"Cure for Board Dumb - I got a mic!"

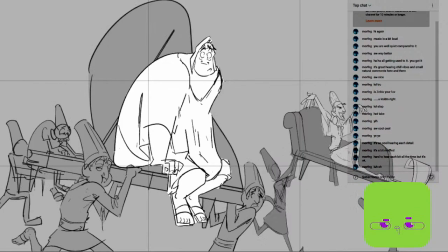(38:47)
I do want them to start to like occupy the background a bit more.
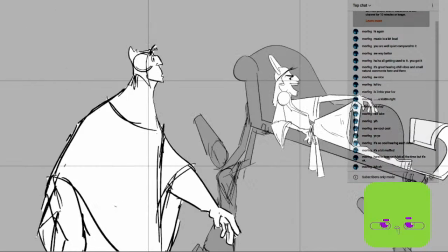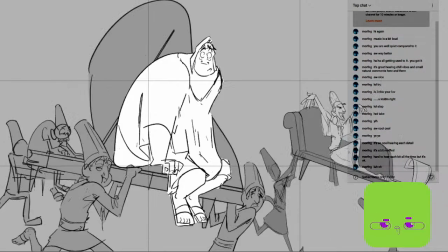(39:01)
Because it's his line, but I don't know.
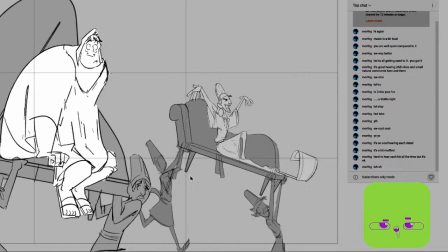(39:09)
Yeah, I think for the sake of depth, I'm gonna darken them a little bit more again.
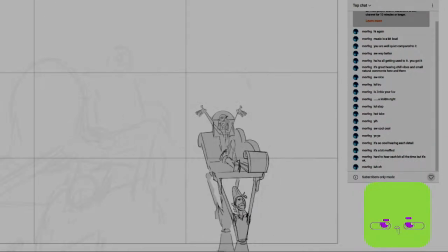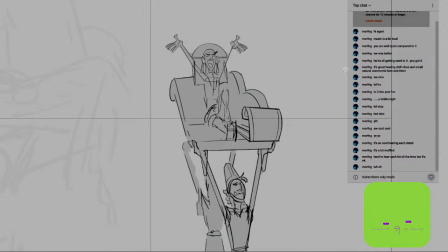(39:27)
Yeah, and let me just flatten this out, and I think here I can actually leave him as is, and just darken the shade lounge
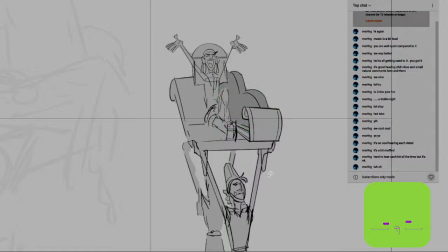(39:49)
and the servants.